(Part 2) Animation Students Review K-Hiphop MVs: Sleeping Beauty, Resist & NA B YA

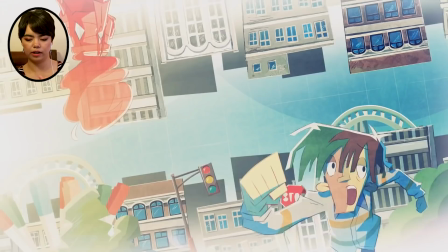Oh, and the transition of the airplane going over her and then the butterfly and her disappearing.
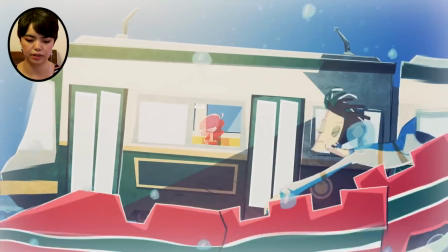It's just a good way of it's a good way of creating interest without having him necessarily like having to animate him chasing her.
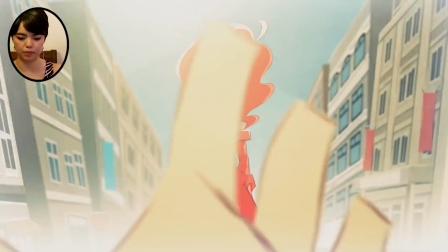Oh, and they keep showing the diamond looking building. Oh, she's a computer glitch.
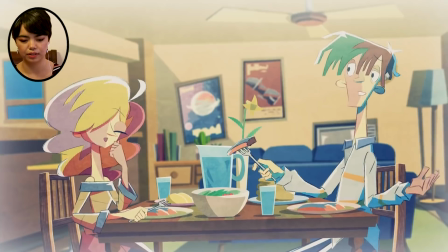I think even though they embrace and it showed that he just like, oh, it was just a dream, the fact
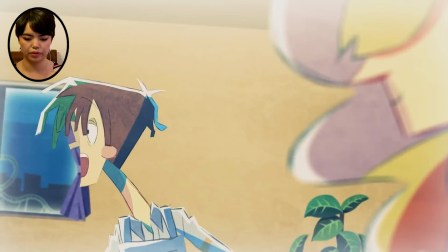that they showed them hugging like with a shadow on the ground, and then it didn't show her up.
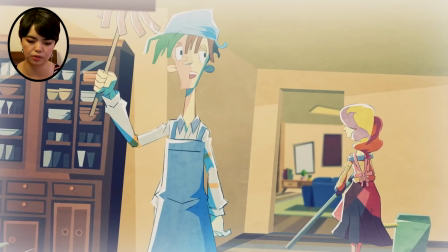It showed her whole face in the next shot, created some foreshadowing just in my mind.
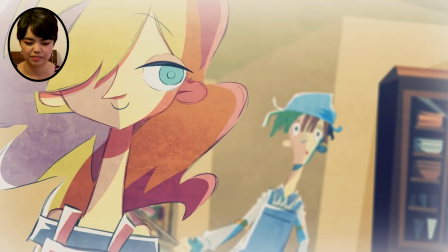This is not gonna end as it started. And when she glitched, so there's our answer to the foreshadowing.
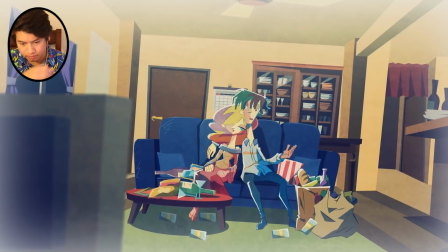And not everything's gonna be okay. I think I might know who directed this, just from the style.
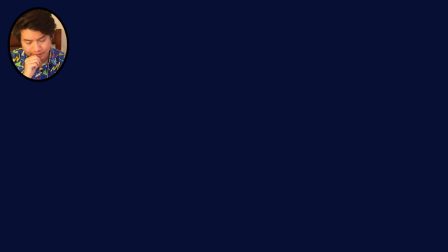And if not, it's very reminiscent of the person who animated the Professor Layton games.
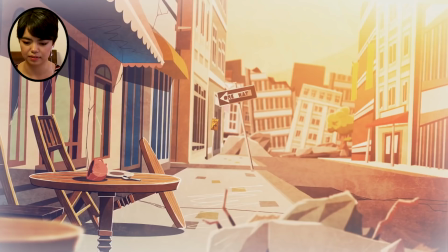So I guess now it's revealed that he's in a dystopian, post-apocalyptic wasteland that's, ooh, it's not real.
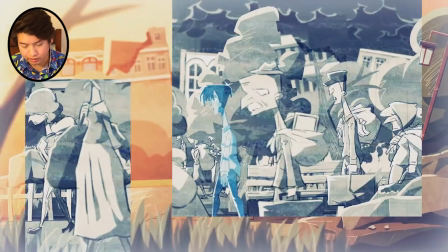All those people aren't there. I really like the contrast with the very like light pastel colors with the
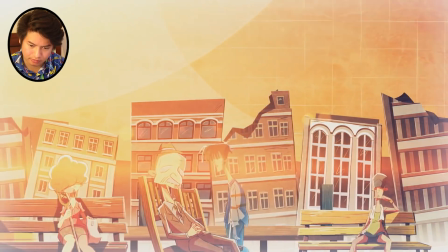sort of, when it glitches, it turns like grayish colors. Oh, and I like how they only have so much time,
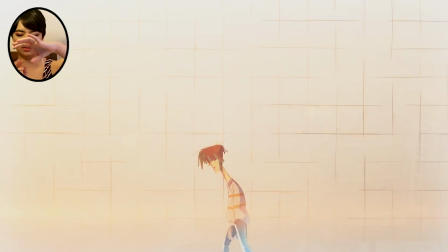but in like 1 second showing the glitch and then the rockets going up and the people
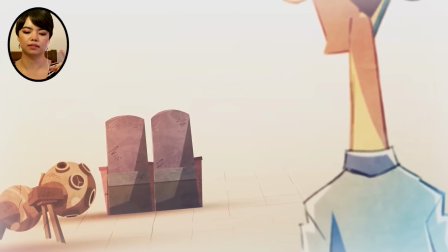carrying their stuff to the rockets and then leaving the planet shows sort of what's happening,
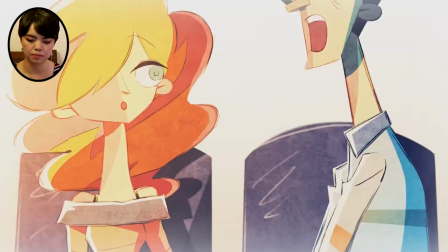and like you're able to piece together as the audience what's been happening in this town and why it looks the way it does,
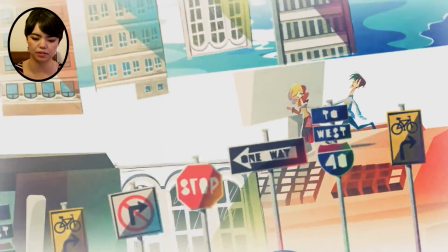but without necessarily having to animate like this whole sequence of them leaving. It's just one shot, but it shows you all the information you need.
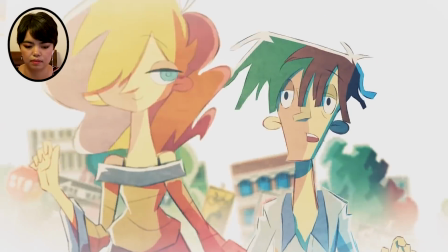And now it shows them running through the crazy world. First impression, it becomes more obvious later on.
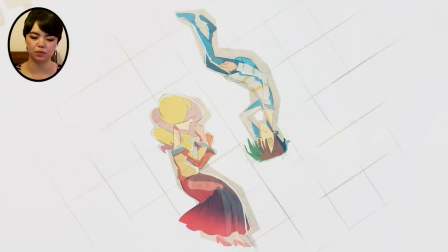Oh yeah, now he's in a sleeping pod. That all of these people had to leave their city and are now in sleeping pods for survival.
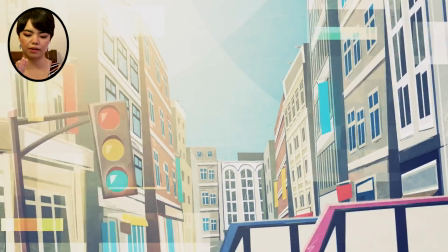And the fact that she was the only person in his world after everything sort of disintegrated shows that they're still the most important thing to each other.
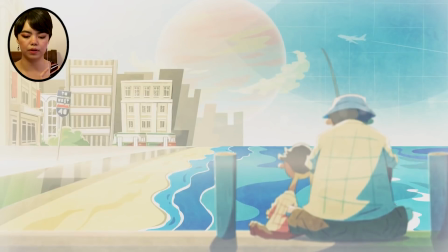The closing it with the same exact opening but having the glitch shows that,
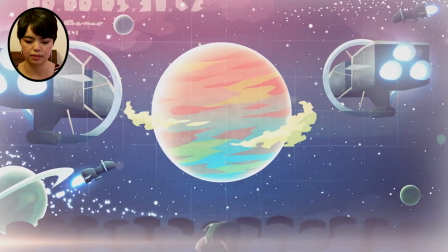I guess it's hinting to the audience that they did leave the planet and now they're dreaming about where they used to live. And that's how they're staying connected to each other. So it's a modern Sleeping Beauty. They're waiting to wake up. That was a cute one. That's pretty cool. Yeah, what did you think about that one overall? Like, did you have favorite moments or? I really like the lighting.
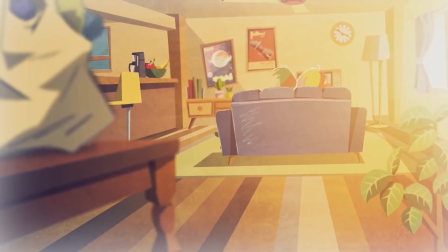Like I said, it creates atmosphere. And then I think the contrast, like I said, between the moments when he has her,
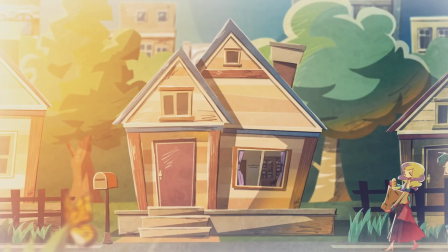it's a lot more colorful, and when he doesn't have her, it's a lot more dull and gray. I really like the use of just like these like random scenes where everything's like all clustered together, buildings on top of buildings. Yeah, and then like I said, the glitch scenes had a sense of like catastrophe. You can edit that part out or not. But yeah, I really like the style. They're very stylized, and I don't think one character looks like the other. So kudos to them. Yeah, so I think this was a lot better directed than some of the other ones I've seen, because it has only 4 minutes to tell you a story about two people who are currently sleeping in a sleeping pod who have to leave their hometown with everyone else who lives there after an asteroid hits their town, go on this giant spaceship and wait until they get to a habitable planet, it looks like, is implied. But they are still mentally connected to each other, so they're all dreaming of each other, and that's how they're surviving until then. So they have to tell you this very complex plot in a very short amount of time with cute paper cutouts, or cutout-looking animation.
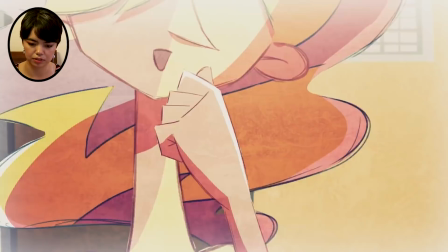But the people and the characters, the character animation, some of it's on 2s.
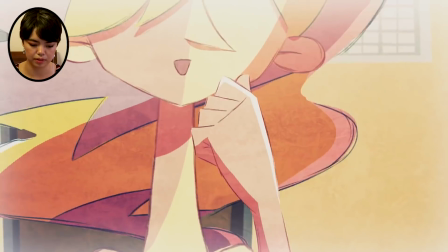It depends.
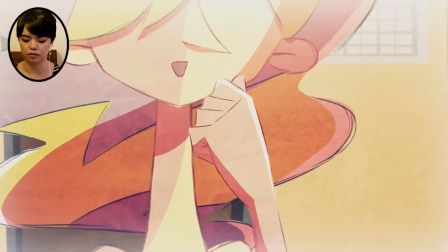They did a good job of making it look not super disjointed by sort of having like a watercolor texture,
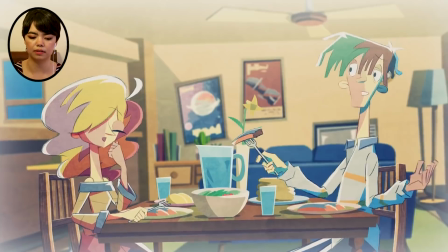so you think, oh, it's paper cutouts. It's supposed to be a little wonky sometimes.
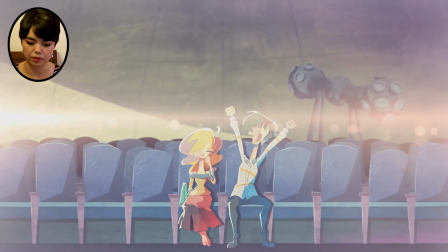So they had a good style. The lighting was really good, and the compositing was really good.
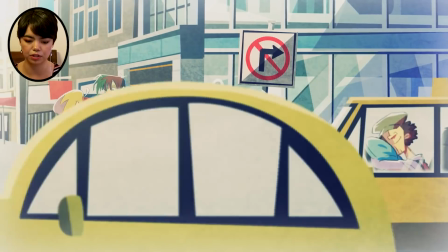So they did a good job of showing
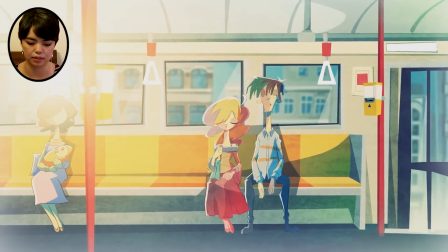depth of field, which is hard to do with like flat paper cutout style without making it look super cliche or kind of weird.
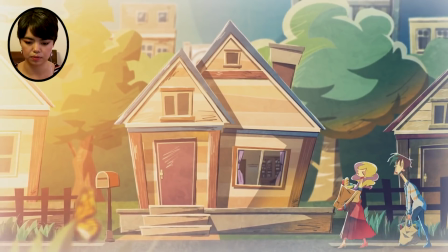They had this like soft filter over it, so the whole thing looks like it's paper almost.
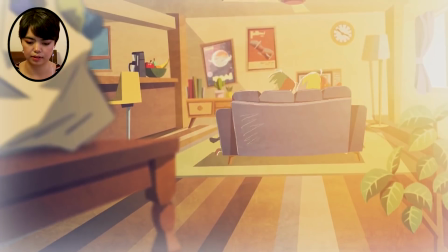The edges are white. It also kind of makes it look like a memory or like something you're dreaming, so it fits with the theme. They did a good job of using like storytelling techniques to create foreshadowing in like a 4-minute video,
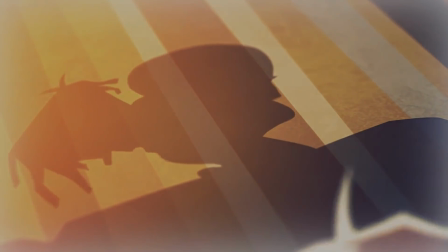which is pretty impressive, by showing her shadow, not showing her face, and then revealing she's a glitch.
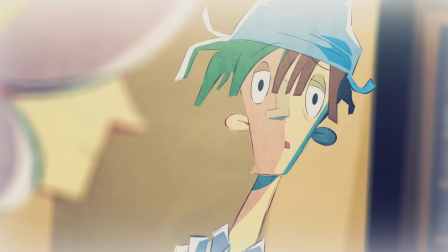There's some sort of tension that was created in the middle that just makes the video a little stronger. And then the cut from his face sleeping to hers,
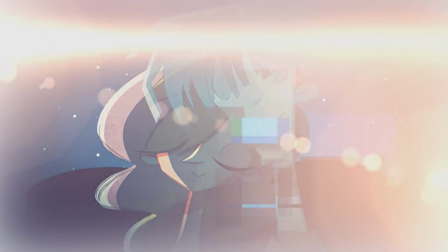and then showing his face glitching, like, is a big bombshell for the audience that, oh, they're both alive. They're both real. It's not that she's a figment of his imagination. They're both just sort of dreaming of each other in different places. So I think that the directing was really good, and this one was one of the strongest. Oh, sweet. Yeah. All right, ready to move on? Mm-hmm. Korean hip-hop artist collaborates with a Korean R&B artist in this song. This is PJ feat. Zion T with their song called Nabia. So this is... I couldn't really find any specific story online, but someone summarized it saying it's a man chasing a cat across different worlds and dimensions. And this is animated by Studio Pivot. Yeah, and I'm familiar with some of their work. I actually think some of the American studios, I'm not sure entirely, but I think some of them send their animation over for cleanup. So that's a fun fact. Oh, to Studio Pivot? Yeah. Oh, that's so cool.
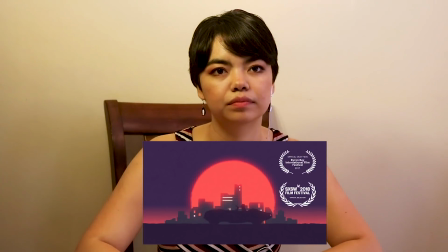And then this also won the 2017 Byron Bay International Film Festival Music Video Official Selection Award thing, and 2018 SXSW Film Festival Music Video Official Selection. I believe it. It was, I'm sure. Ooh, okay, go ahead. Yeah. My friend loves Zion T, so let's get it.
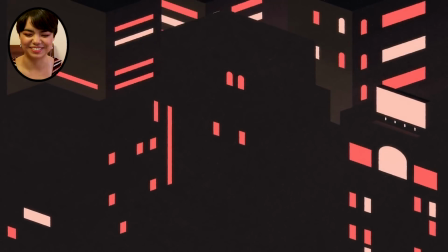Oh, this song's so groovy.
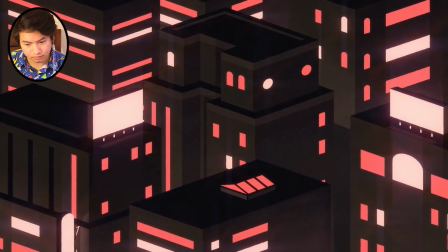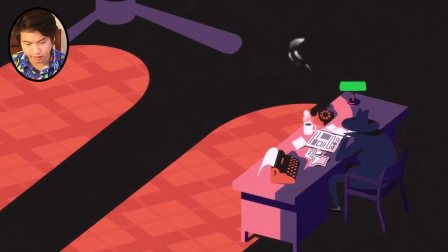I really like the isometric.
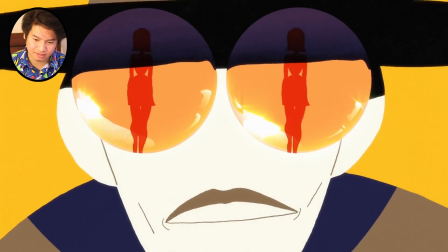Ooh, I really love this style. Again, with the silhouettes.
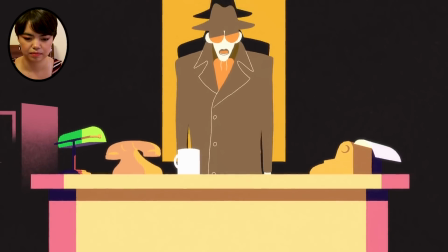Already, the animation quality is just really good. Like it's super consistent, but at the same time, it's interesting.
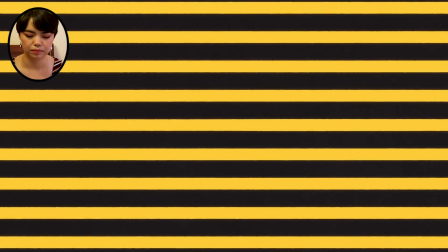It doesn't look like just flat paper cutouts. The character animation is really good.
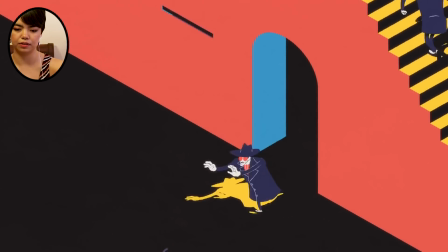I like how they use the spotlight to turn into this abstract playground.
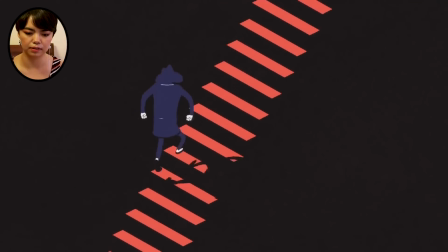So they're not using a lot of hard lines like in between each form.
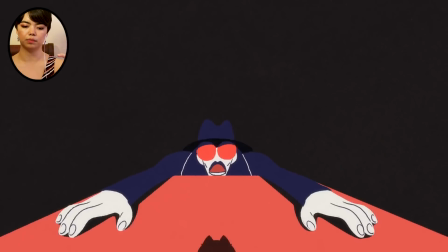They're just using like the blocks of color,
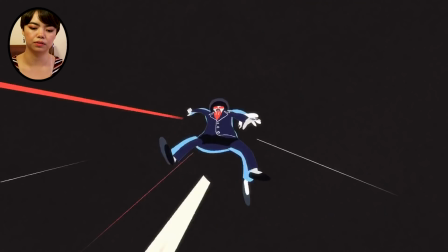but then they're manipulating how those look and using like optical illusions to turn like just the simple light into other objects.
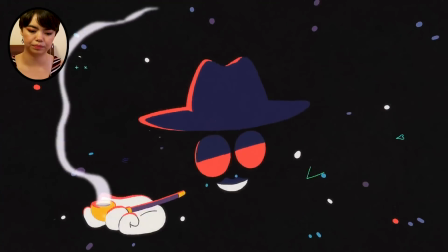So like the light turns into stairs. And the animation on his singing is really smooth.
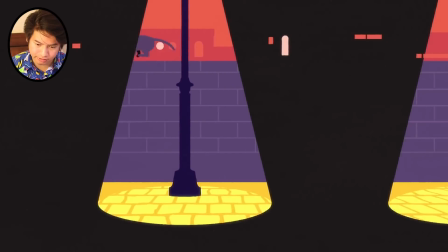Yeah, I really dig like the transition scenes. It's very fluid. I think whoever animated this had a really strong background in storyboarding.
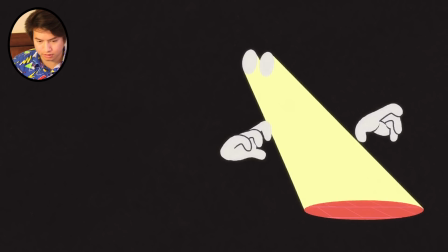The way they convey the story is very impressive.
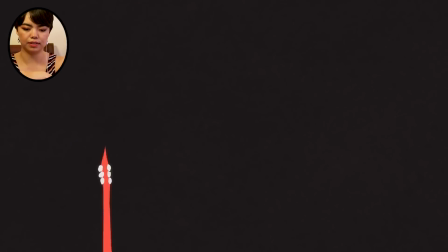And the swirling light transitioning, it's really effective because it's very smooth looking.
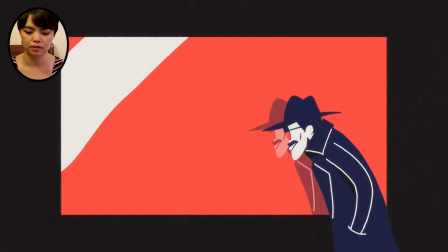It's nice to look at, but at the same time you don't have to just cut from one shot to another.
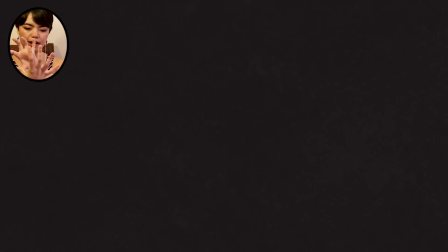And then him being scared of his own reflection, and then the camera flipping from the cat's perspective is really creative.